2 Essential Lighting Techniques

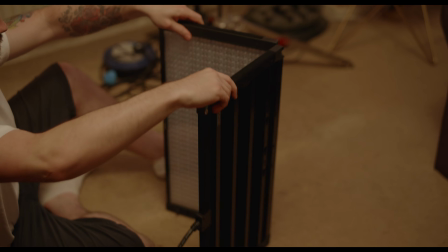[4:05]
We then used a Pavo Slim 240C,
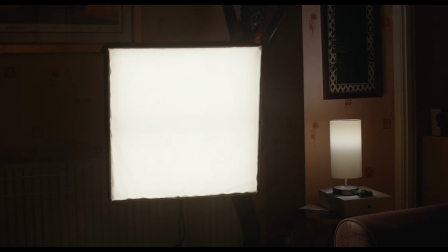[4:08]
softbox attached, to light our subject and motivate the lamp, set to similar color temperatures.
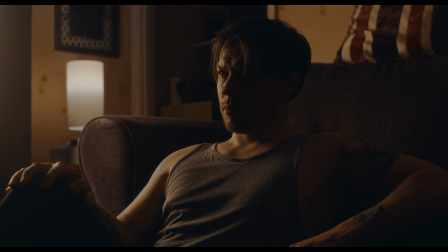[4:19]
This looks very dramatic, which we may like, but if we feel that the contrast on our subject is a little too much, our only option is to add more light.
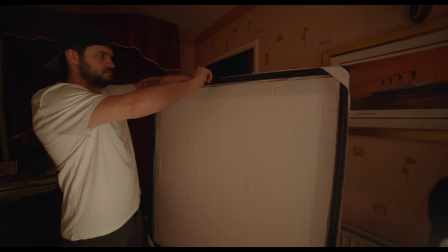[4:28]
So we put up a 4x4 frame of bleached muslin and fired a nanlite FC60B into it.
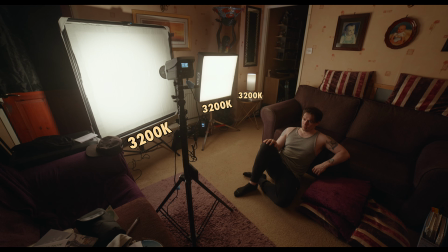[4:37]
Again, set to a similar color temperature of our other lights to match.
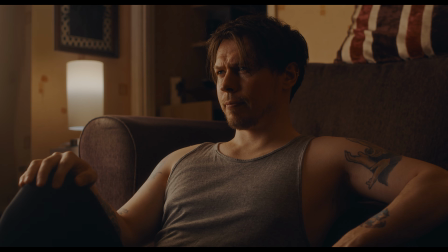[4:45]
This has definitely reduced contrast on our subject. In fact, it's probably reduced it a little too much, as we did like the dramatic look from before. We're also starting to notice some other undesirable side effects of our lighting,
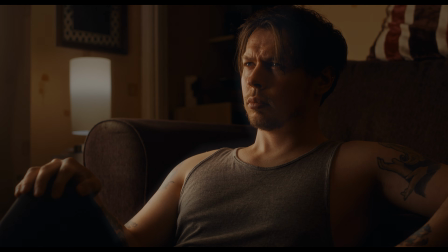[5:00]
The arm and face are lit to around the same exposure, which is a little distracting if the face is supposed to be our focus.
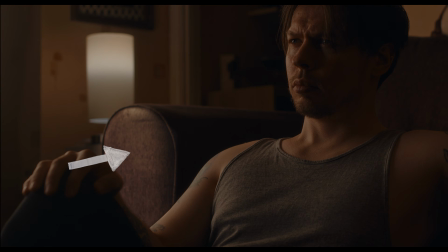[5:08]
The front of the sofa is lit, which takes away from the illusion of just the lamp lighting our scene.
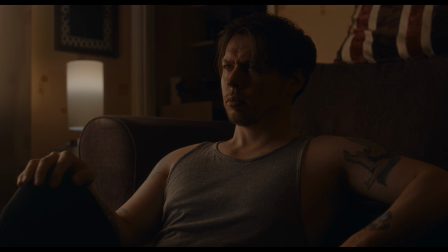[5:15]
Our 240C is flaring into the camera lens, which also brings subtle attention to the fact that the scene is being lit artificially.
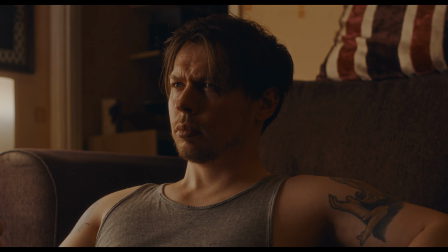[5:24]
And the combined exposure of our light sources have brightened this section of wall,
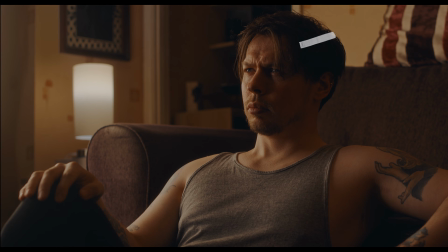[5:29]
which is not only distracting from the face, but it's also brighter than the wall right by the lamp, which doesn't make much sense.
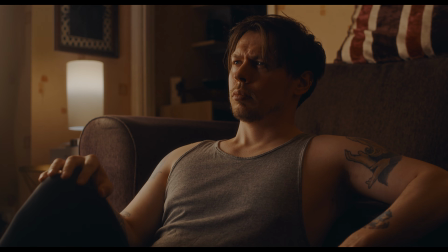[5:37]
Now, it might seem like we've added too much light to the scene and need to take a step back.
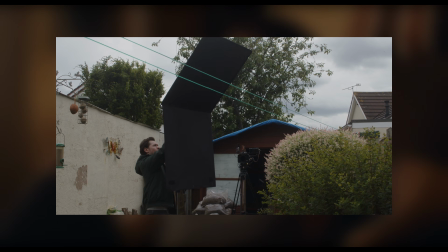[5:43]
But actually, we can take inspiration from our natural light examples to fix these issues by controlling the light.
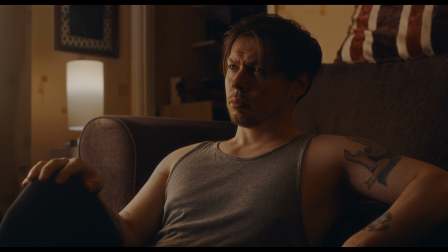[5:52]
First off, we can add a grid.
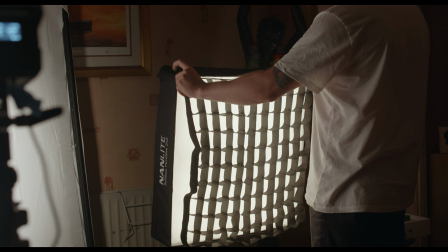[5:55]
Grids, also known as egg crate grids, simply attach to softboxes to control some of their spill,
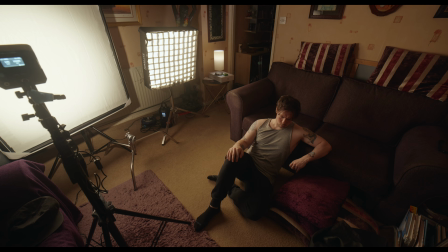[6:01]
and our 240C comes with its own.
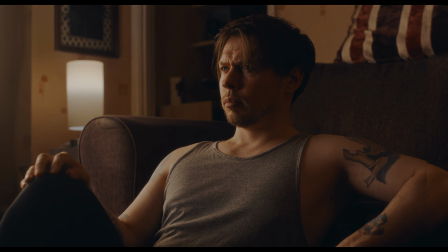[6:08]
The main thing the grid has given us is a reduction in exposure on the back wall. You can see how much more our subject stands out. Now we've added some control to our softbox.
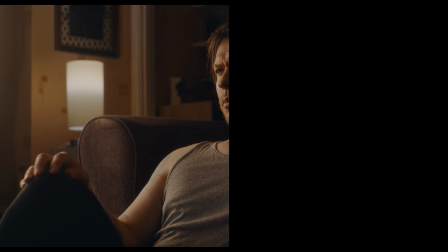[6:20]
We haven't really made too much difference to this side of the frame though. We still have flaring and a little too much light on the sofa and arm.
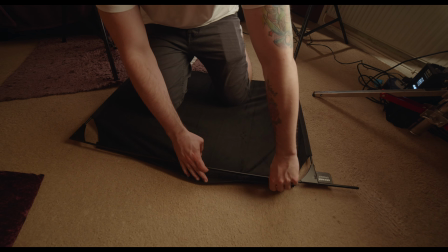[6:30]
Luckily, we have smaller flags that can cut light more precisely, like this 24 by 36 inch flag,
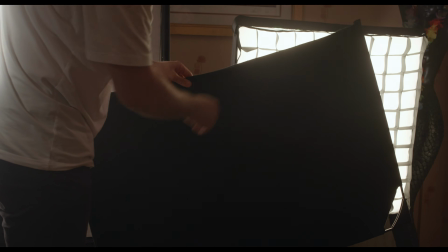[6:37]
gripped lower to the floor, and placed in front of the lower section of our gridded softbox.
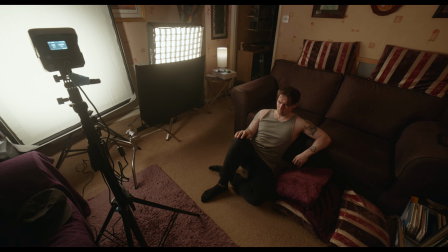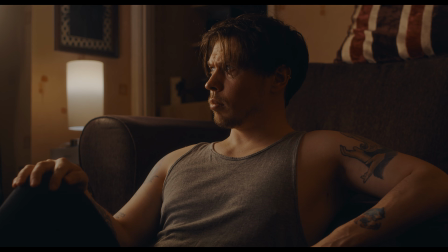[6:48]
This has cut enough light from the 240C to shape it into the places we want it,
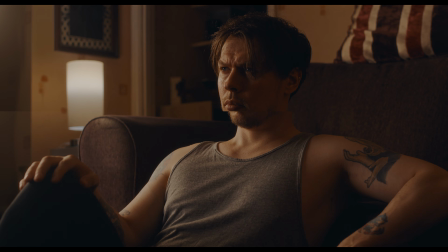[6:54]
reducing light on the arm and on the sofa. Now our light aligns more with the lamp. It's much more conceivable that the lamp is lighting less of our subject's arm,
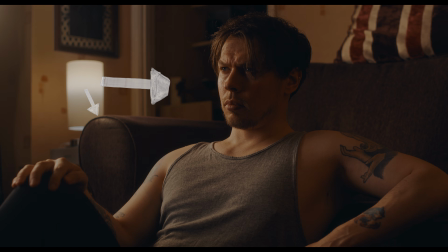[7:06]
since there's a sofa in the way, and more of the face, which is directly in its path. And since the face is now slightly brighter than the arm, we're less likely to be distracted from it. We still have the flare in the corner, and we're going to do something a little DIY to fix it.
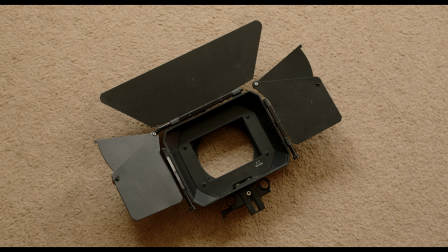[7:25]
Another place we can find flags is on a matte box, but unfortunately,
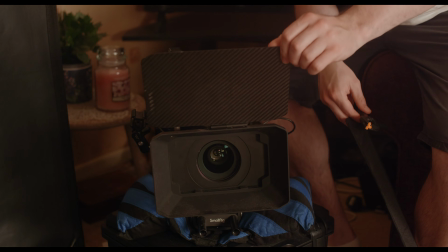[7:30]
our matte box only has a top flag, and not the side flags we'd need to fix the flare.
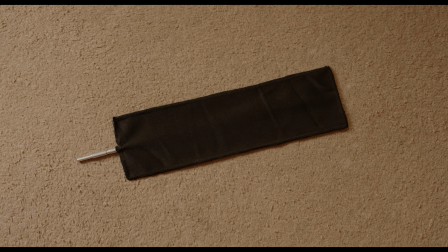[7:36]
So we took a tiny 4x14 inch finger flag and clipped it to
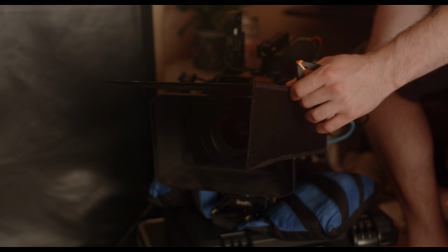[7:41]
our matte box using a small spring clamp to block the light from hitting the lens.
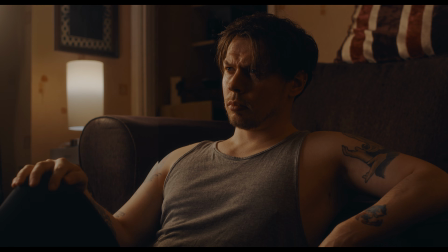[7:49]
On closer inspection, we can see this flare was affecting the image even more than we thought, lowering the contrast slightly across most of the image. Now this is fixed. We did quite like the dramatic feeling of the image lit with one light,
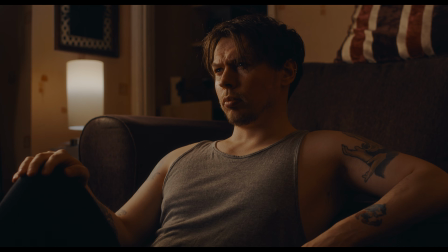[8:05]
and it's actually possible to bring some of that feeling back with some negative fill.